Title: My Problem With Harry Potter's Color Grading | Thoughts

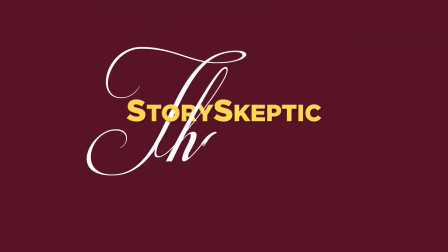I just want to share some thoughts and it's something that really really annoys me.
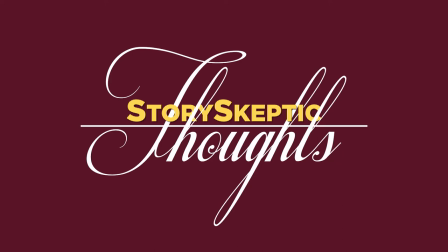It's about cinematography and more specifically color grading.
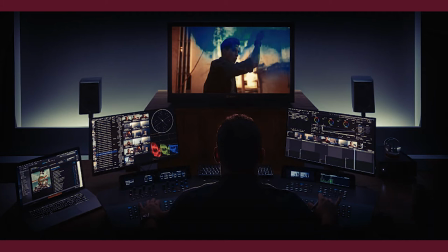Ever since color grading became digital and it became easier to manipulate the colors, filmmakers have done it in great effect.
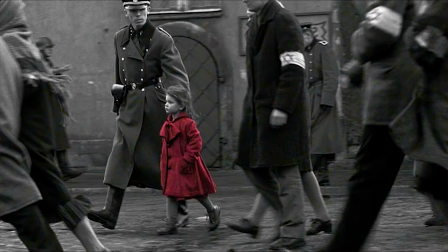But we're also doing it a lot more than probably necessary.
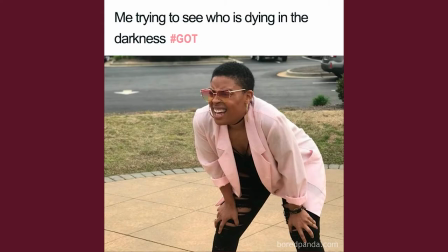And there's an increasing trend in making things dark i think it can be done too much and kind of suck the life out of film and
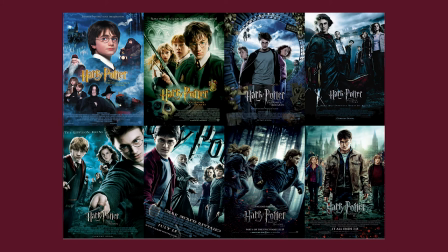the best case i know of is the harry potter series all eight of them goes on a spectrum of getting worse in my opinion so i like the four first a lot more than the last four let me just show you what i'm talking about so let's look at the first one harry potter and the philosopher's stone
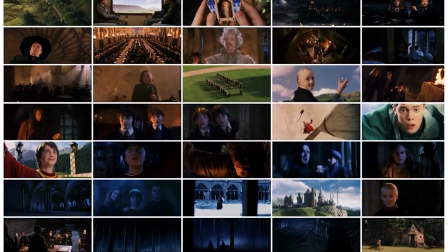let's look at colors so this is just a flash of all the colors you can see there's clearly greens they're blues there's
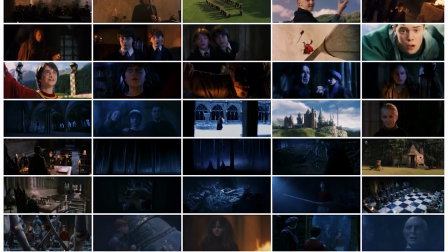greens in the outdoor scenes in the forbidden forest there's bright blues and
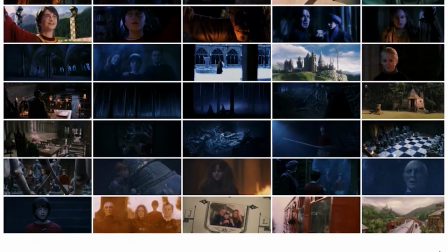at the end there's some dark scenes when harry potter picks up his
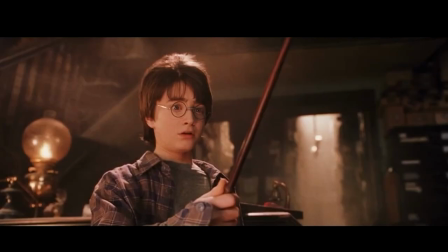one for the first time we get this vibrant glowing light with this warm feeling to indicate the magical atmosphere and i think this is a really nice use
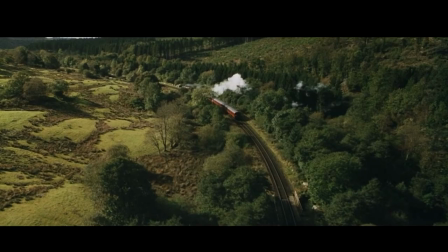of color grading there we get a flashback and it's kind of tinted blue very green it's on the hogwart express and like this we see the castle
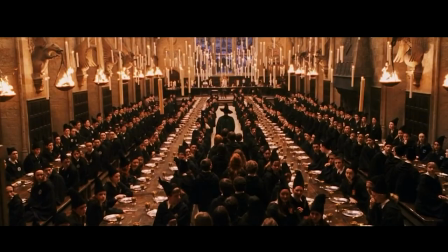for the first time and it looks like a painting it's really magical inside the great hall there's a lot of lights there's warmth in the magical
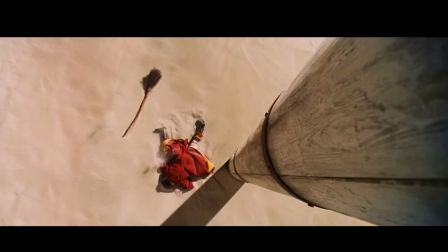world in the quidditch scenes there's yeah
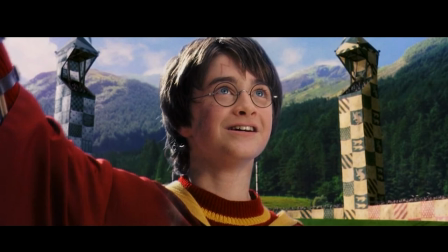you can see just the uniform it's red as we would see it with our own eyes and
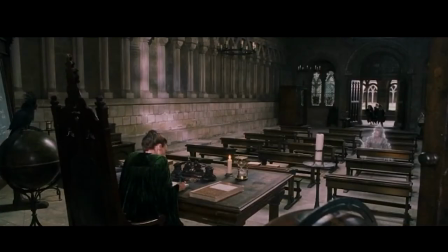and the scenes with the forbidden forest is tinted like this blue style and the end is kind of darker but
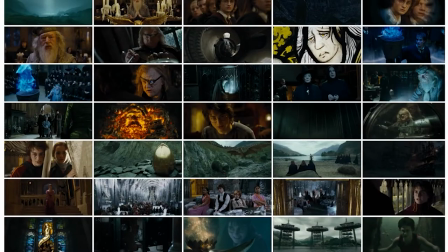still there's colors and here the same you can see with the goblet to fire there's a lot of color the
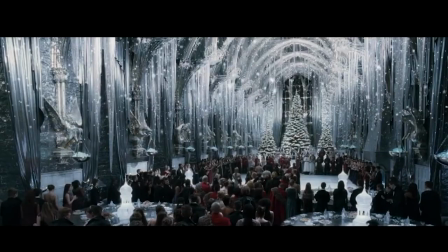goblet is really blue the yule ball of course is great in the waters there's kind of a green tinge and when harry potter and
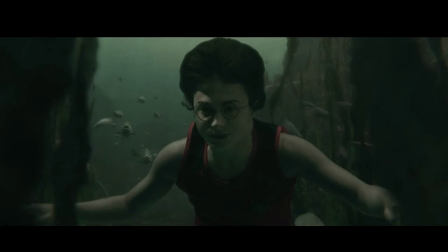dumbledore goes down into dumbledore's memories there's like this
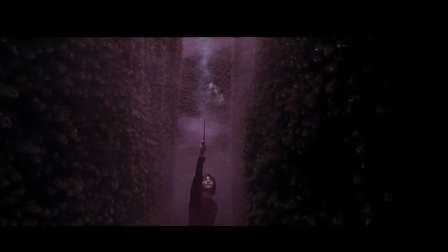blue tinge when harry uses magic and then we of course have the duel between Voldemort and Harry.
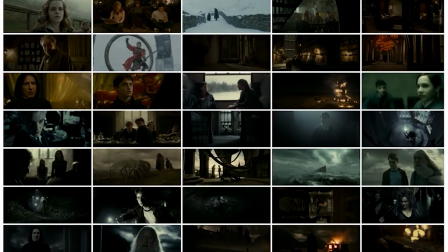Great colors. Then this is some screenshots from the Half-Blood Prince.
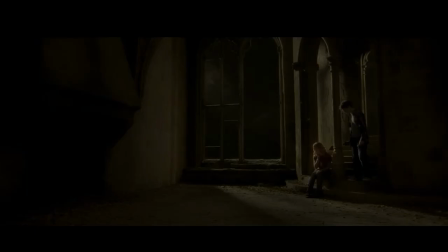And it's just so gray.
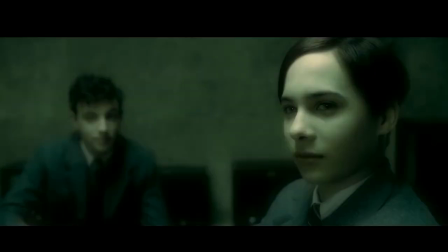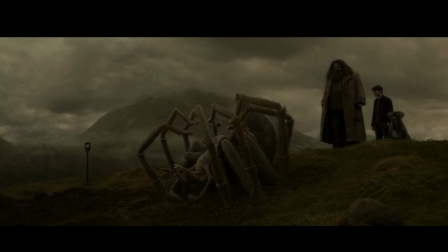Like this is the whole movie. Like everything is just dark and sad and I don't think that's the point of Harry Potter.
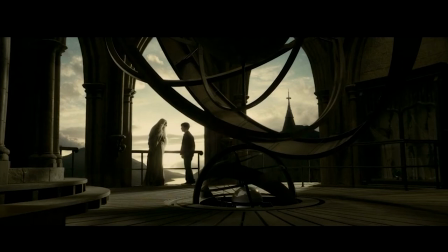Even if it's a dark movie there's no point in making it soulless
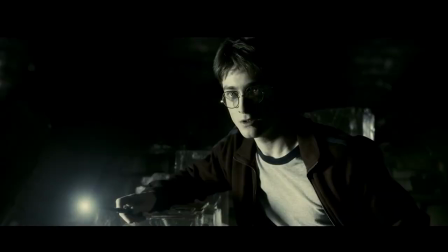yeah it just it almost looks like a black and white film and here
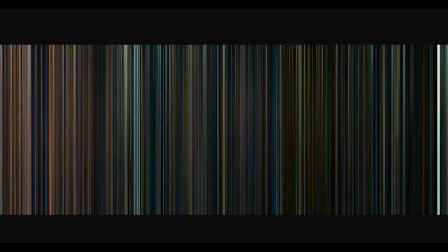we have something special this is every frame of every Harry Potter movie condensed into a barcode so to the left all the way to the right we have the films here you can see Philosopher's Stone,
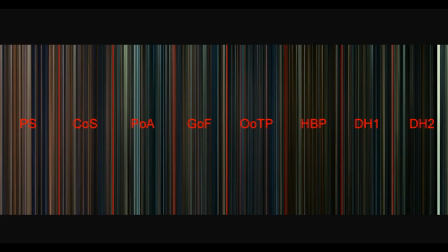Chamber of Secrets and at the very end Deathly Hallows part 2 and this just shows you how colorful they are the first four films and then it just gets slowly muted they just stopped using colors and i think that's because they felt they have
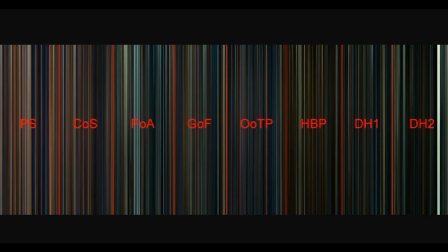to go darker and they took that literally here's again david colors from philosopher
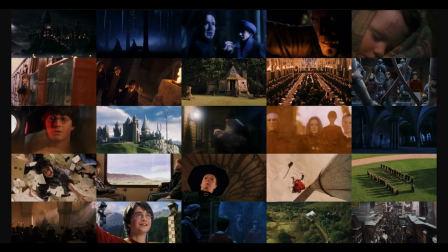stone which i think works well for this magical world and here we have behind
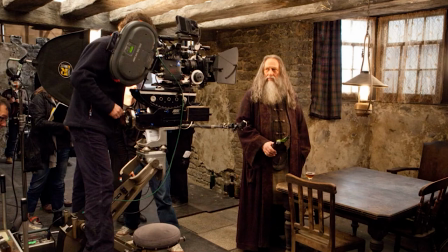the scenes of the very last movie and here you can see dumbledore's brother aberforth in his robe and and it looks warm and the colors look real just looking at this like red violet robe I would look at him and think oh that's a wizard it's like this is what our eyes
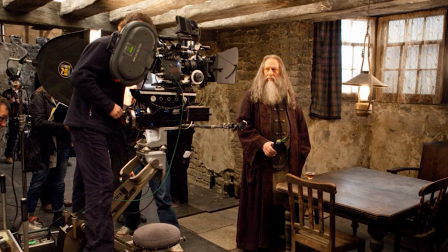see you could color grade it a bit sure but you wouldn't really push it to a natural extent and let's see how this shot looks in
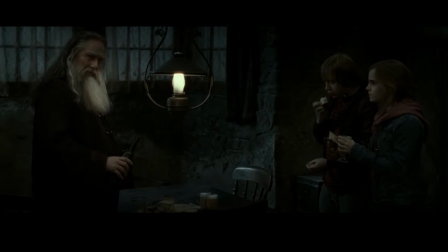the movie this is basically the same shot and you can see well we lost all the colors in his robe and the warmth in the light is just totally gone and this is the whole movie I mean this is the four last movies and I think it's so boring they just blend into
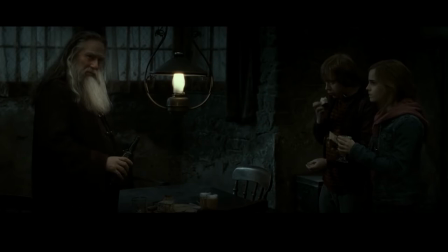one palette and nothing sticks out nothing is uh there's no scene I like remember well because it's all one mush when this
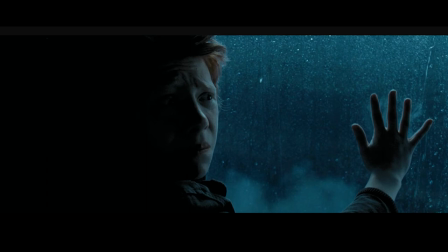trend started was with Alfonso Cuaron which I think is a brilliant filmmaker and made one of the best movies but he kind of pushed this dark style a bit too heavy understand why he did it he wanted the kids to grow up and make the world a darker place and i think it works great when we got the
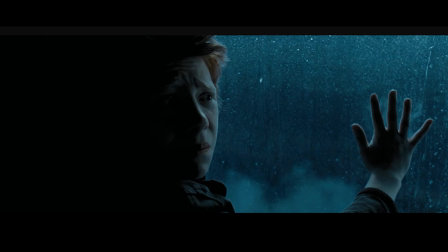scene here with ron and the dementors coming because it literally the description in the book is that it sucks the life out of everything around you you just feel sad and depressed in that scene you could just pull out a color and almost make it black and white it works with the mood and
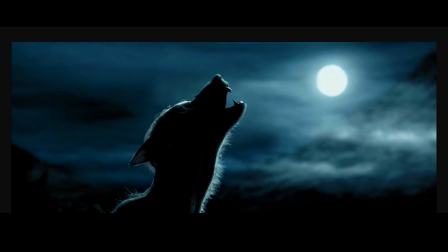like in the werewolf scene this looks great the moonlight and it's the werewolf is in darkness it's kind of it's a lot more scarier
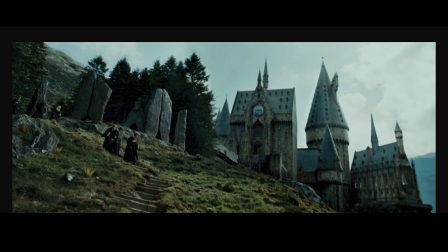that way but i don't think an everyday shot like of hogwarts should be this dull i mean i've seen a lot more greens and a lot more vivid blues and just the sky outside my window why should hogwarts be more depressing and that's kind of sad because when i imagine scenes from harry
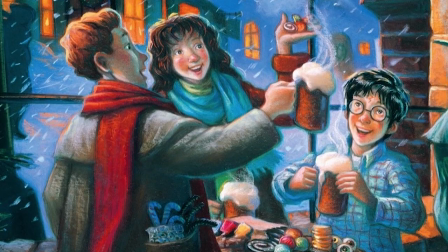potter from from all the books they're they're magical they're colorful they're a
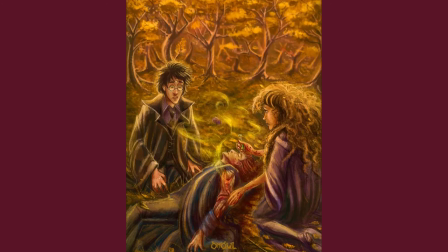lot of colors in the magic magic they use and just scenes that are breathtaking
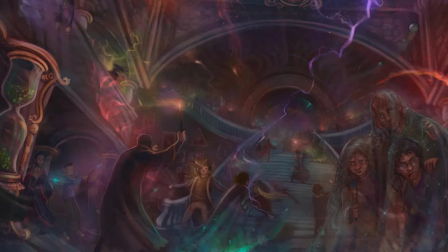and you don't get that feeling with these dull colors and i'll just show you
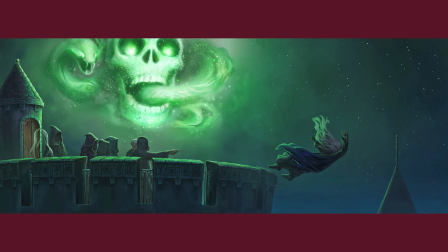an example just imagine the end of the half-blood prince where
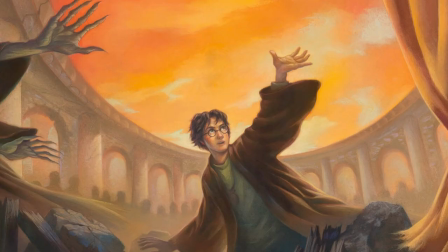dumbledore and harry is trying to get a horcrux outside there could be normal
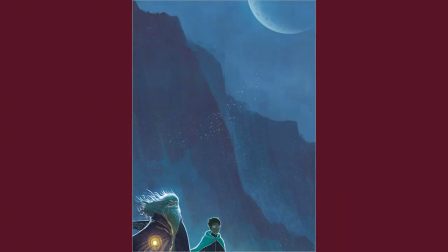colors and when they get into that cave that magical place that voldemort has
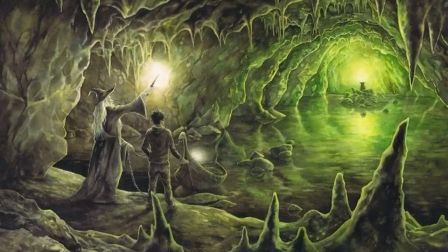to protect his horcrux we can get this green light and it just oozes of evil and magic you wouldn't see this in a real world and
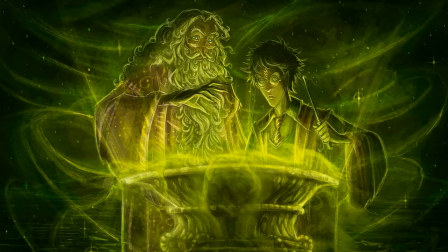then even closer this bowl of magical liquid we can have the greens really take over the shot and then when Dumbledore drinks it and then the inferiority comes to attack them you would have this great magical fire that Dumbledore
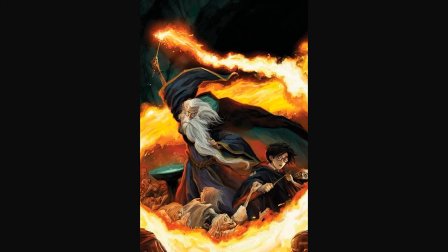conjures will just cut through that green magic like good versus evil and it would be really visually pleasing and it wouldn't make the scene less dark less scary I just don't buy that and let's look at how it is in the movie here
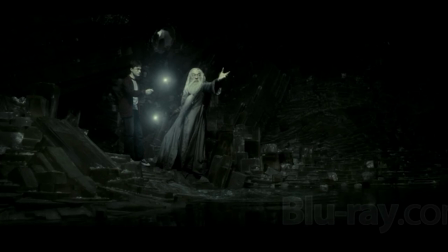it's just completely dark almost no colors just a little light from the tip of their wands and when they get over there this